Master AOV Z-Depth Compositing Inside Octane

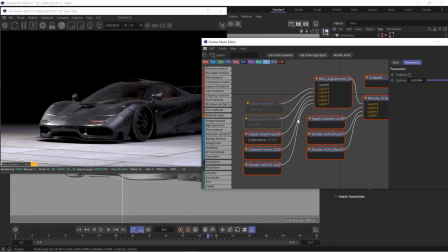(8:09)
So I was like, okay, maybe I can mess with the gamma to affect the background. Now, that didn't really do anything for the background for me.
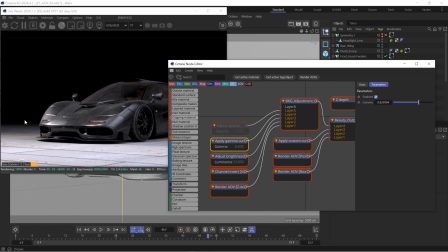(8:16)
However, it did help make and blend this transition even nicer. So it's subtle, right? If I enable or disable it, you'll just kind of see that instead of it being a harsher line that transitions from kind of like my floor into my back wall,
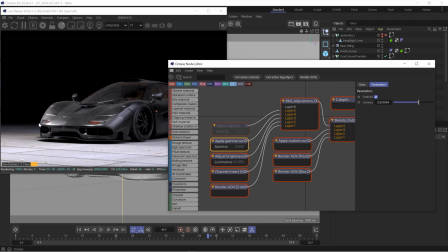(8:33)
it gradates out deeper in kind of Z-Depth. So that's kind of what I played. If I toggle this, you can kind of see what I was trying to avoid with something like this. And I'm just trying to blend it, but not have it overtake too much of the foreground.
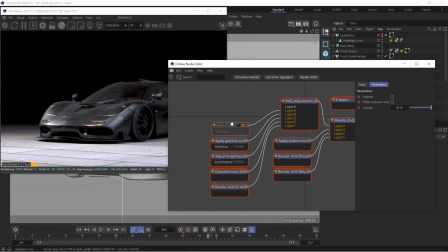(8:51)
So this is kind of the value I put on there. It's subtle, but it's a little tweak. And then the adjust opacity node was really kind of what took this to the next spot,
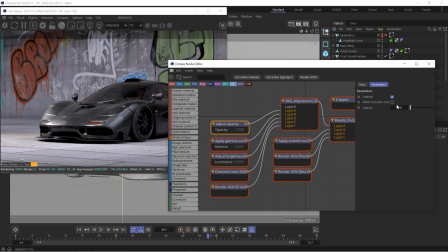(9:01)
because the adjust opacity allows you to simply control how much you want of it, right?
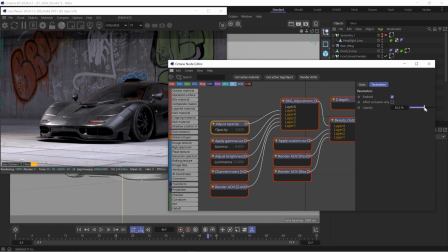(9:08)
So this is kind of a cool look too, just darkening it a little bit. We don't have to go maybe as extreme as I had it, right? I had it somewhere in the 90s, which is still cool, but you can kind of split that difference and just make it a little bit darker.
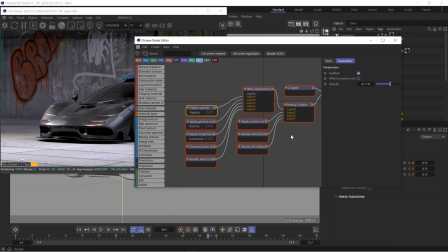(9:21)
But how awesome is that? This is a really kind of basic breakdown. If you're wondering and you caught this, I don't want to dive too deep into it. You can see this is a render AOV, not the composite AOV. There's two different systems. One is when you actually render the image, it'll give you those layers that you can then use in post,
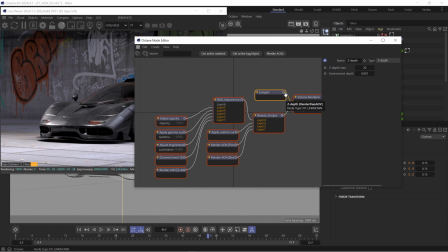(9:40)
whether you're using Resolve, Nuke, or After Effects or something like that.
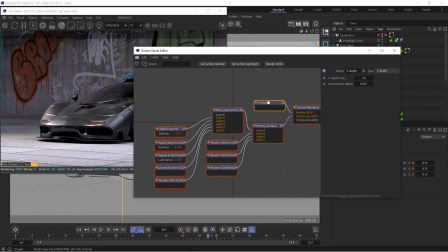(9:44)
In order to have things like Z-Depth, you do need this enabled, but you don't actually have to render these layers out for it to work.
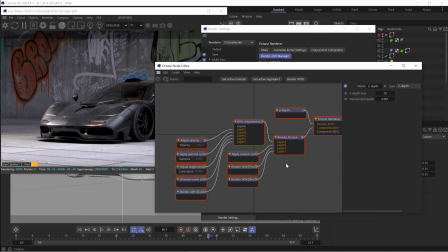(9:51)
This is all in that kind of final image. So we don't have to think about that too much right now. But there it is. That's as easy as it really was for me to set this up. I'm really looking forward to the full walkthrough with you.
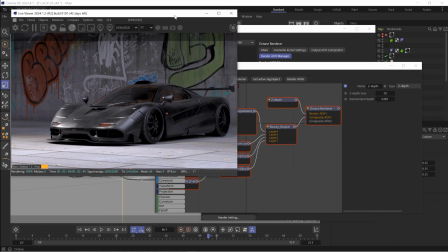(10:03)
And we've got many more things coming out to make you more comfortable with the Output AOVs. I love not having to leave Octane and just do all this compositing right here.